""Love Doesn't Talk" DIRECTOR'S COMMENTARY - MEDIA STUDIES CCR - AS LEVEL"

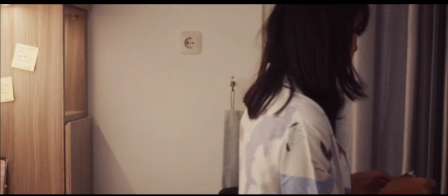[8:11]
If you're talking about the setting,
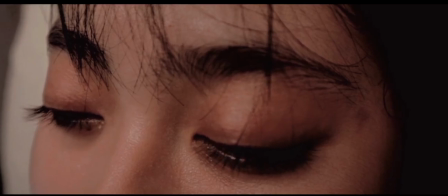[8:15]
from amnesia convention specifically, locations such as hospital and remote place would be generally used.
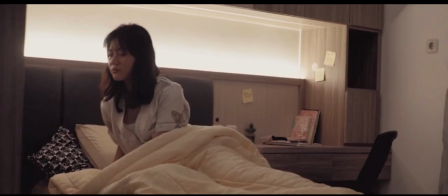[8:24]
Characters who suffer from memory loss will often find themselves in unfamiliar surroundings, therefore showing that they have no recollection of their past.
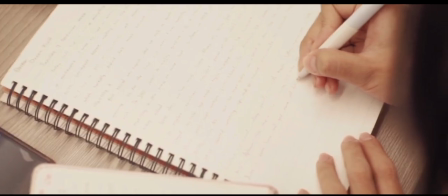[8:32]
But in my film opening, I choose to use props such as diary and notes to indicate the main character has problem with her memory.
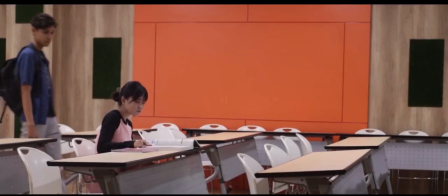[8:40]
Hence, the text written
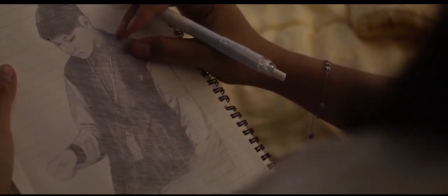[8:44]
and on notes being a bunch of reminders.
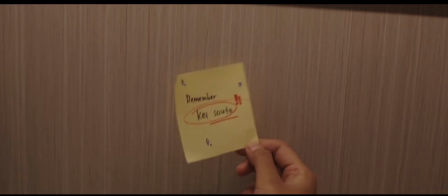[8:49]
A lot of scenes show the female constantly writing and reading through her diary, which further hints her memory loss. The costume in Amnesia Confession also mainly use
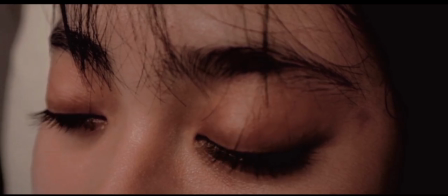[9:00]
plain, neutral clothes, which is the direct opposite of the bright and warm tone clothing I use on my actors.
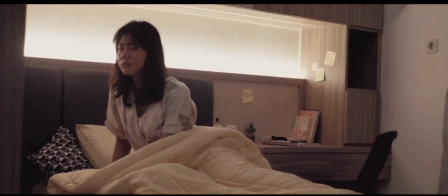[9:08]
This implies that my main character still has her sense of identity despite her losing her memory.
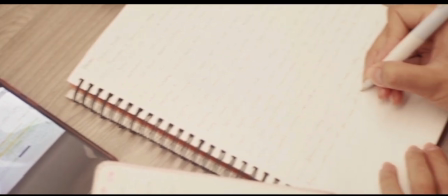[9:16]
Another thing that went against my film convention would be the color scheme I use.
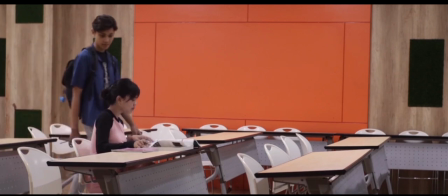[9:20]
Typically, to convey sadness, one would use cool tone, but in my film, I consistently use one tone even for the sad scene.
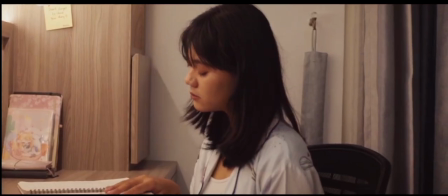[9:28]
I did this to make the emotion conveyed more keen,
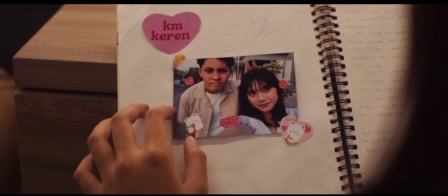[9:33]
highlighting how the warmth of a moment is no longer present as the character went through their memories,
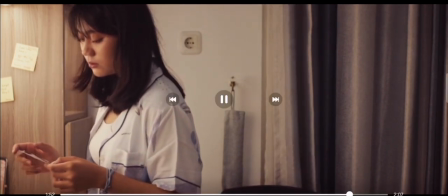[9:40]
and so a pastime where the character was happy. This makes the sadness feel more personal and heartfelt.
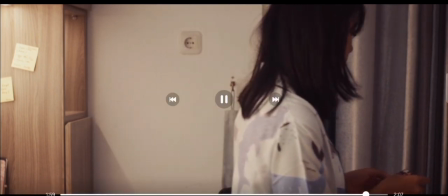[9:47]
Going to image composition and drama convention, to use
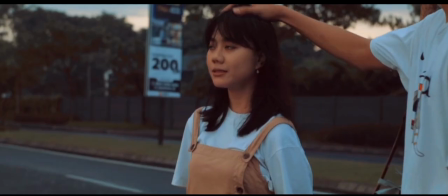[9:54]
it is common to use loose framing to symbolize loneliness. However, in my film opening, I did not do this.
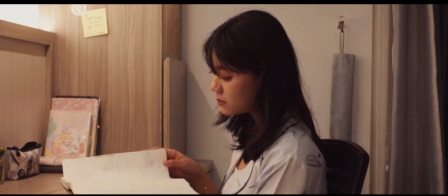[10:03]
Instead, I used a technique called superimposition, where I layer two shots together, then I edit it to make the male lead slowly disappear to thin air.
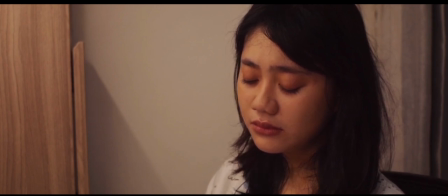[10:12]
Combined with the female lead's sad and confused facial expression as it happens,
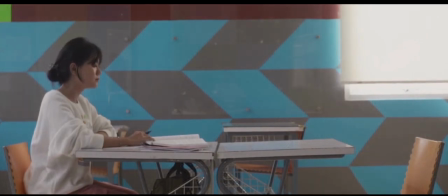[10:16]
it gives a sense of loneliness without the use of loose framing.
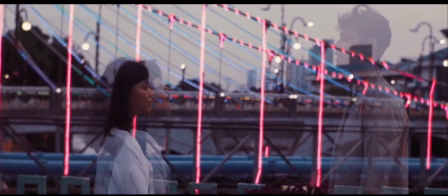[10:21]
And finally, based on the romance convention, if we want to set the tone of a relationship
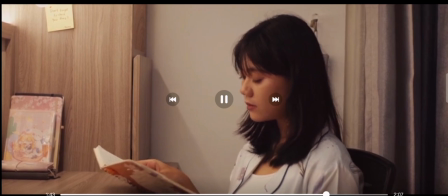[10:27]
or underline the emotional bits of romance, romantic soundtrack will be used.
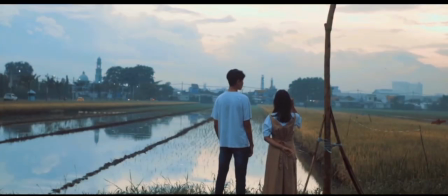[10:36]
However, in my film opening, I continue to use sad soundtrack for the date scene.
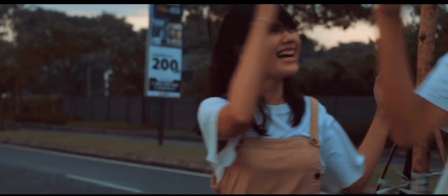[10:41]
This is because I want to indicate how, despite the happy moments, there will be an unexpected turn where everything will fall apart.
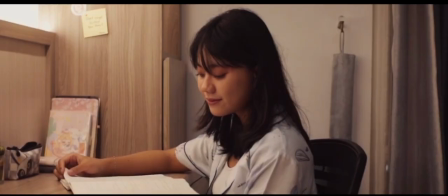[10:49]
By this, I mean to emphasize the impending sad events that will happen.
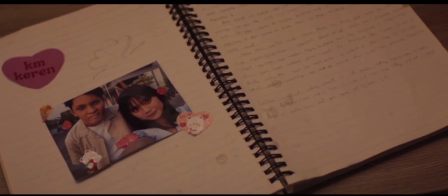[10:53]
All of this leads us to the social group issues within my film.
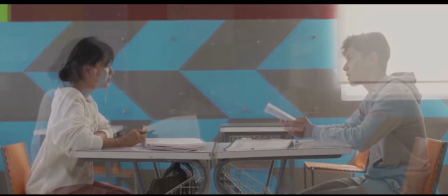[10:59]
It is obvious how I composed the shot that the social group within my film is girlfriend and boyfriend.
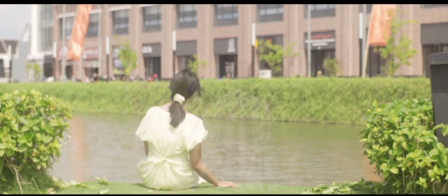[11:05]
On the other hand, the issue being social isolation and mental health issues.
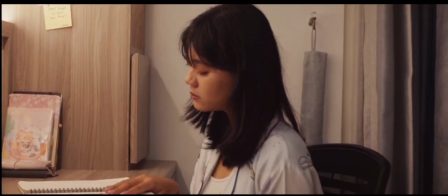[11:10]
Despite being in a relationship, you can see how the female lead never intended to tell the male lead about her illness.
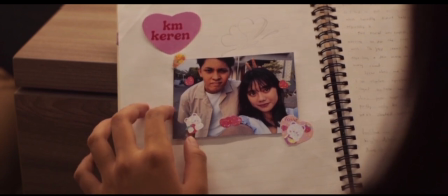[11:16]
This shows how the female lead isolated herself or kept her emotion to herself,
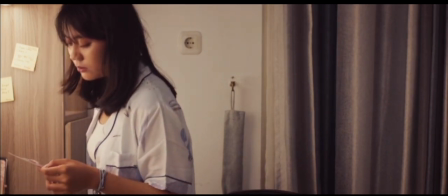[11:21]
which can be linked to the character's fears of being rejected, therefore bringing social isolation to the topic.
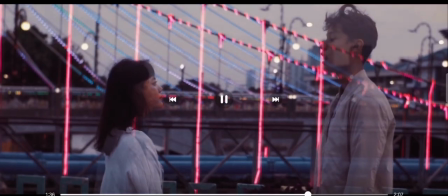[11:28]
Besides that, the character's fears of being rejected, therefore
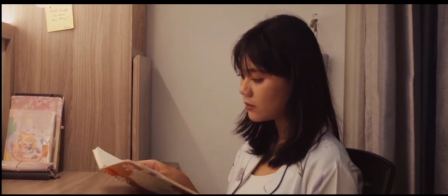[11:35]
bringing social isolation to the topic.
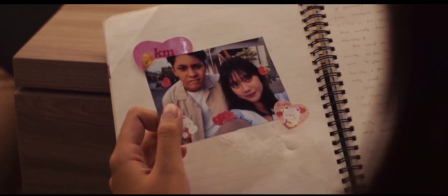[11:40]
And then a recurring theme in my film opening is the portrayal of my character struggling with mental health issues.
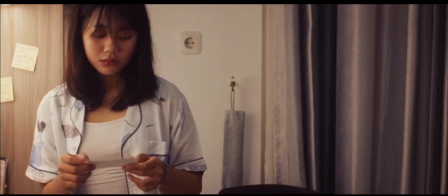[11:48]
Amnesia or memory loss in some cases is considered mental health issues,
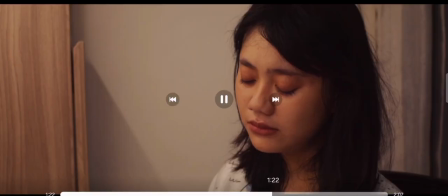[11:53]
where one of the causes would be anxiety or depression.
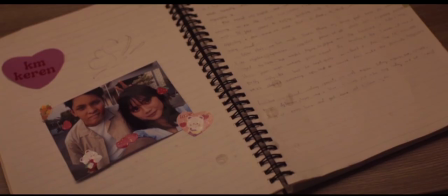[11:58]
My film subtly hinted at the stigmatization of mental health issues within society,
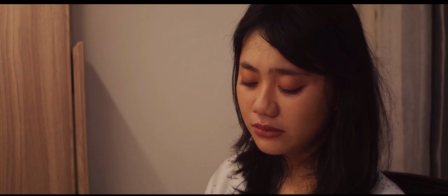[12:03]
where character is depicted as trying to navigate their personal problems without help,
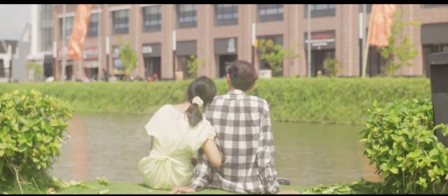[12:09]
reflecting societal tendency of overlooking mental health.
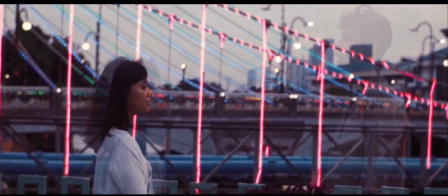[12:14]
Well, that's all about it.